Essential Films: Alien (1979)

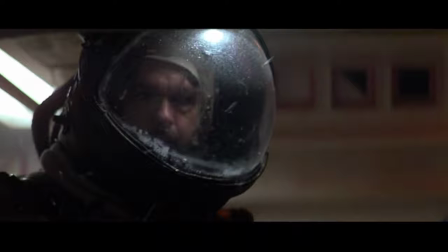Apart from protagonist Ellen Ripley, each of the crew members only gets a few short lines here and there, and we're only able to examine their personalities in brief glimpses.
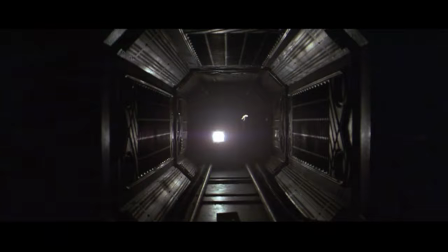Dallas, the first-in-command, is a capable leader, but when he comes across a challenge too great for him, that is, the alien,
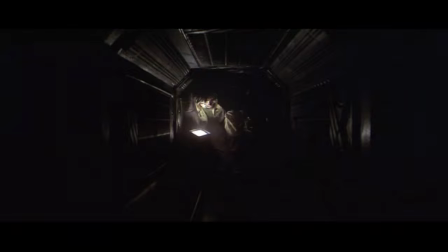his naturally relaxed and passive attitude allows the situation to spiral out of control right under his nose.
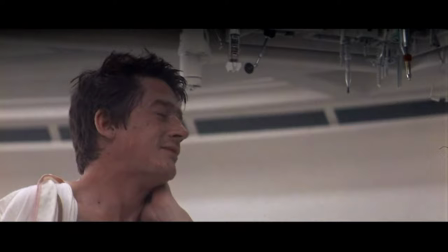His tragic fault is underestimating the seriousness of the threat.
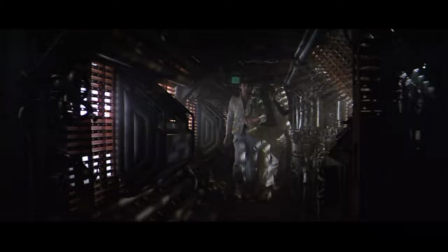Kane's inexperience and foolish curiosity are the personality traits which get him into trouble in the first place,
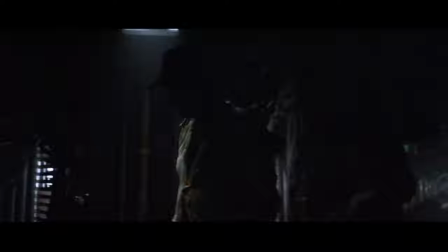while the two engine workers continually reference the subject of their lower level of pay,
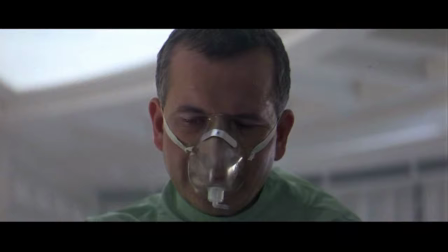adding naturalism to the dialogue by reminding us of each character's pragmatic self-interest.
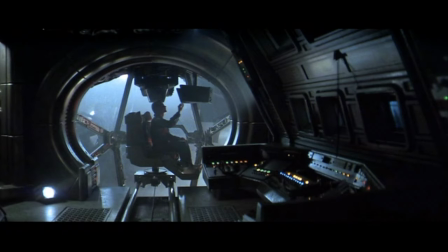Meanwhile, Ash, the science officer, is set apart by his stoic and almost sinister demeanor.
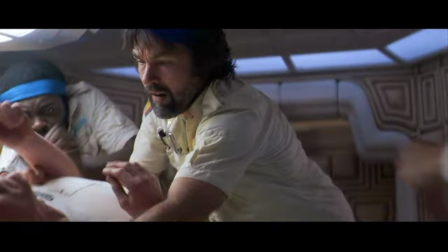His subtle facial expressions during the infamous chestburster scene let us know this man is hiding something, even if we don't notice it at the moment.
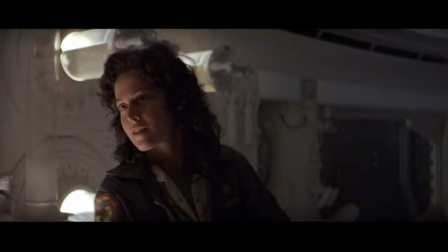I was obeying a direct order, remember? Ash, when Dallas and Kane are off the ship, I'm senior officer.
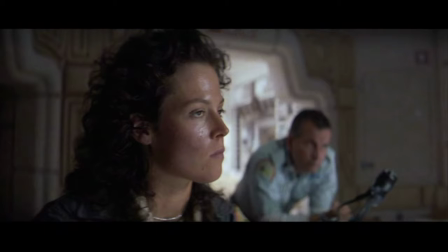Oh yes, I forgot.
And then there's Lambert, the only other female character besides Ripley,
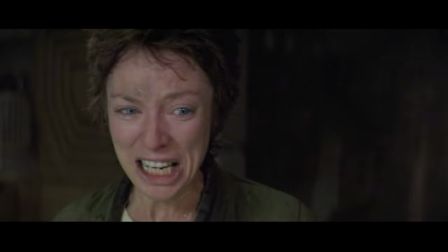who presents a contrast to Ripley's assertive and undaunted attitude by behaving cowardly and hysterical, a reminder of women's roles in more traditional horror films.
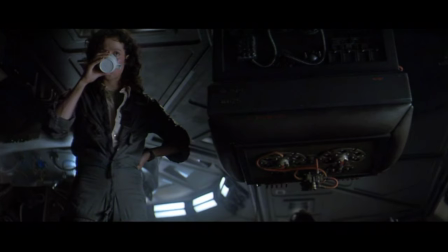Which brings us to Ripley. Ellen Ripley is, without a doubt, my favorite female movie protagonist ever.
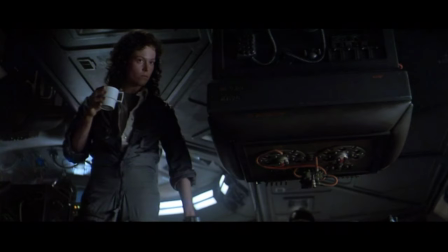And so, naturally, there has to be something very special in the way that the movie deals with her character.
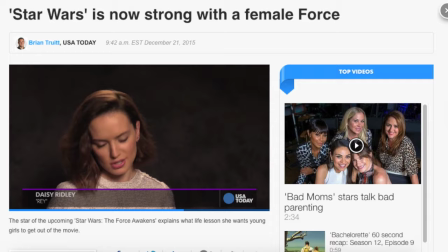Crafting a strong and well-developed female main character is something that it seems like people won't stop talking about in regards to action movies today.
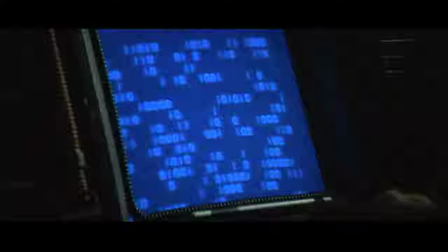Everyone says that it's something we need to see more of, and it is. But I'm surprised that people aren't going back and examining Alien to take a look at what this movie did right,
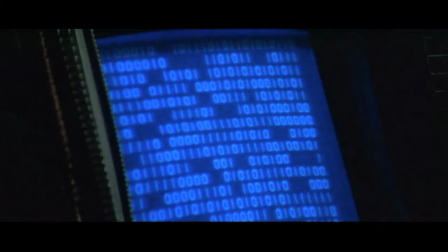because what's surprising about Ellen Ripley is that her character was originally written as gender-neutral.
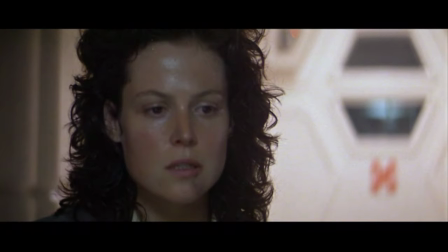That is, the role could be played by a man or a woman. Studios wanted a female to be the last survivor because somehow that was the trend in horror movies at the time.
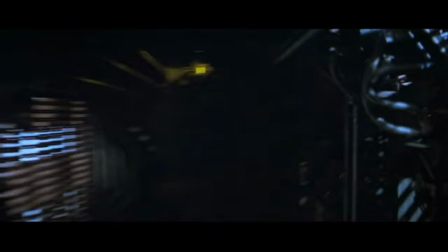So is Ellen Ripley really a female character, or is she just a male character being played by a woman?
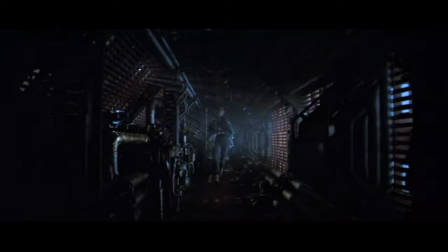I feel that, if anything, Alien proves that the actor or actress is just as responsible for creating the character as the script is.
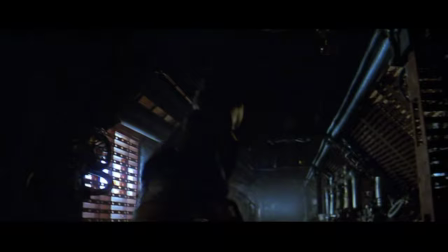What we're seeing throughout the film is Sigourney Weaver's interpretation of the character, and who she believes Ellen Ripley should be,
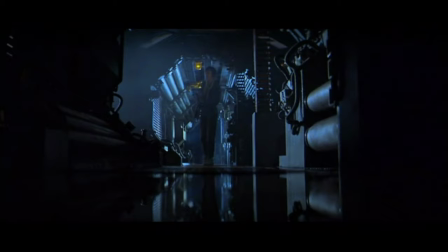and because of this, and because of the minor details that she brings into the role through her performance, she takes a good character and turns it into a good female character.
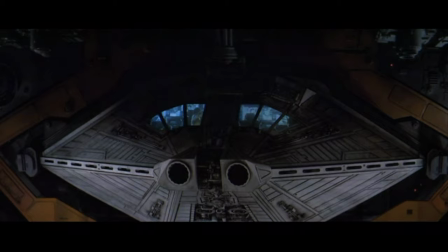First, Ripley is strong. The film doesn't begin by giving us any indication that she's the hero.
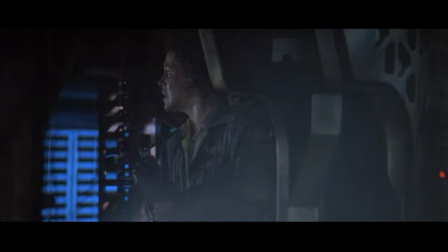Instead, she starts out as one character within the group, and then emerges as the protagonist when she takes command.
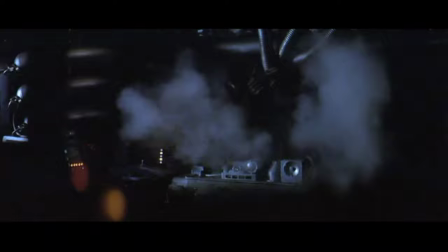In the face of unthinkable terror, she displays superhuman courage. At the end of the film, she finds herself attacked when she is at her most vulnerable.
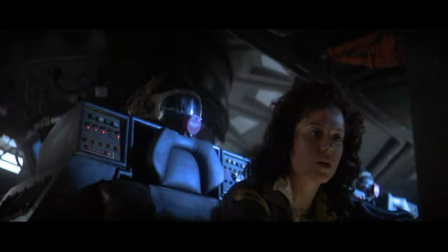And yet she turns this apparent checkmate scenario into an opportunity to take charge. And yet, she is also complex and troubled.
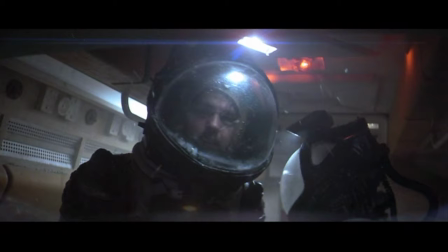From the film's beginning, she seems distant from the other characters, defying their concerns for Kane by deferring to her instinct to keep procedure.
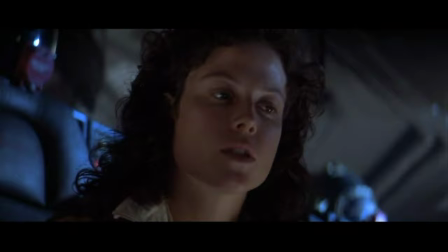Wait a minute. If we let it in, the ship could be infected. You know the quarantine procedure. 24 hours for decontamination.
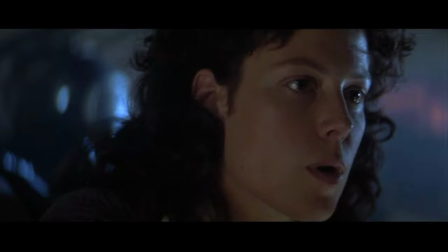We could die in 24 hours. Open the hatch. Listen to me. If we break quarantine, we could all die.
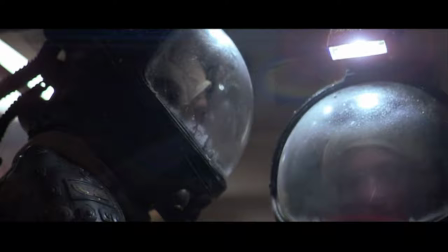Look, could you open the goddamn hatch? We have to get him inside.
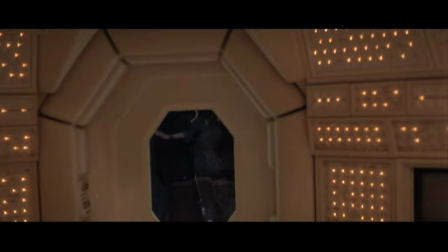No.
In her strict adherence to duty, Ripley makes herself out to be a tad less emotional than the other members of the group, and yet she is still relatable to the audience.
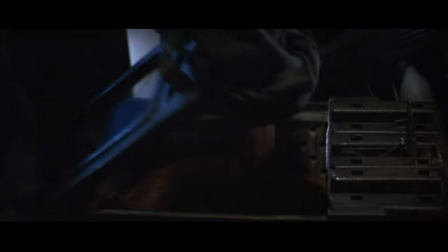It's no surprise, then, that her strongest bond just happens to be with the only non-human member of the group.
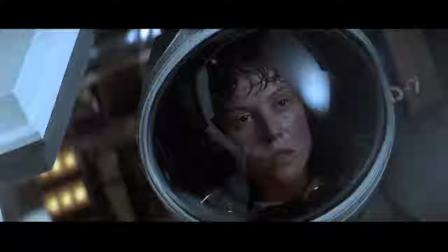By casting a female as the assertive hero of the story,
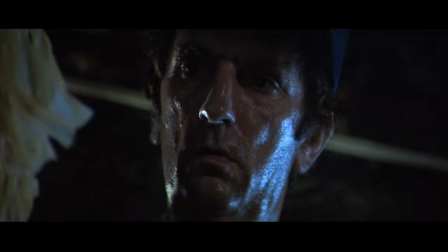Alien inverts the traditional science fiction trope of the helpless female attacked by the monster, and cements this inversion by going after all of its male characters and killing them off first.
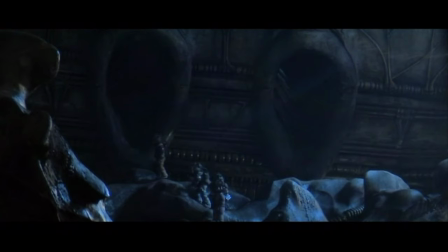The film is creepy enough to begin with, but it goes the extra mile to make male audience members uncomfortable by loading the film with enough sexual imagery to keep Freud scholars busy for weeks.
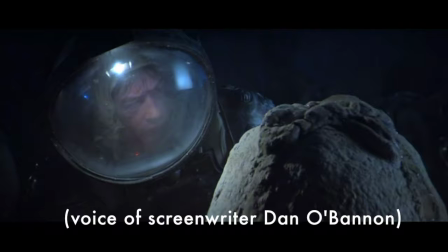One thing that people are all disturbed about is sex. Everybody is always all in a knot about sex.
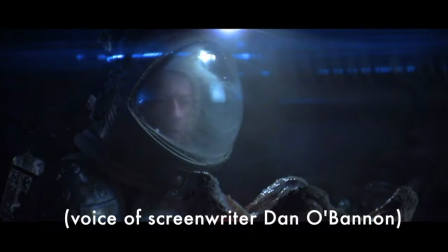I said, that's how I'm going to attack the audience. And I'm not going to go after the women in the audience.
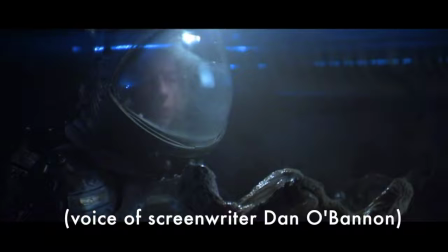I'm going to attack the men. And I'm going to put in every image I can think of that I know will make the men in the audience cross their legs.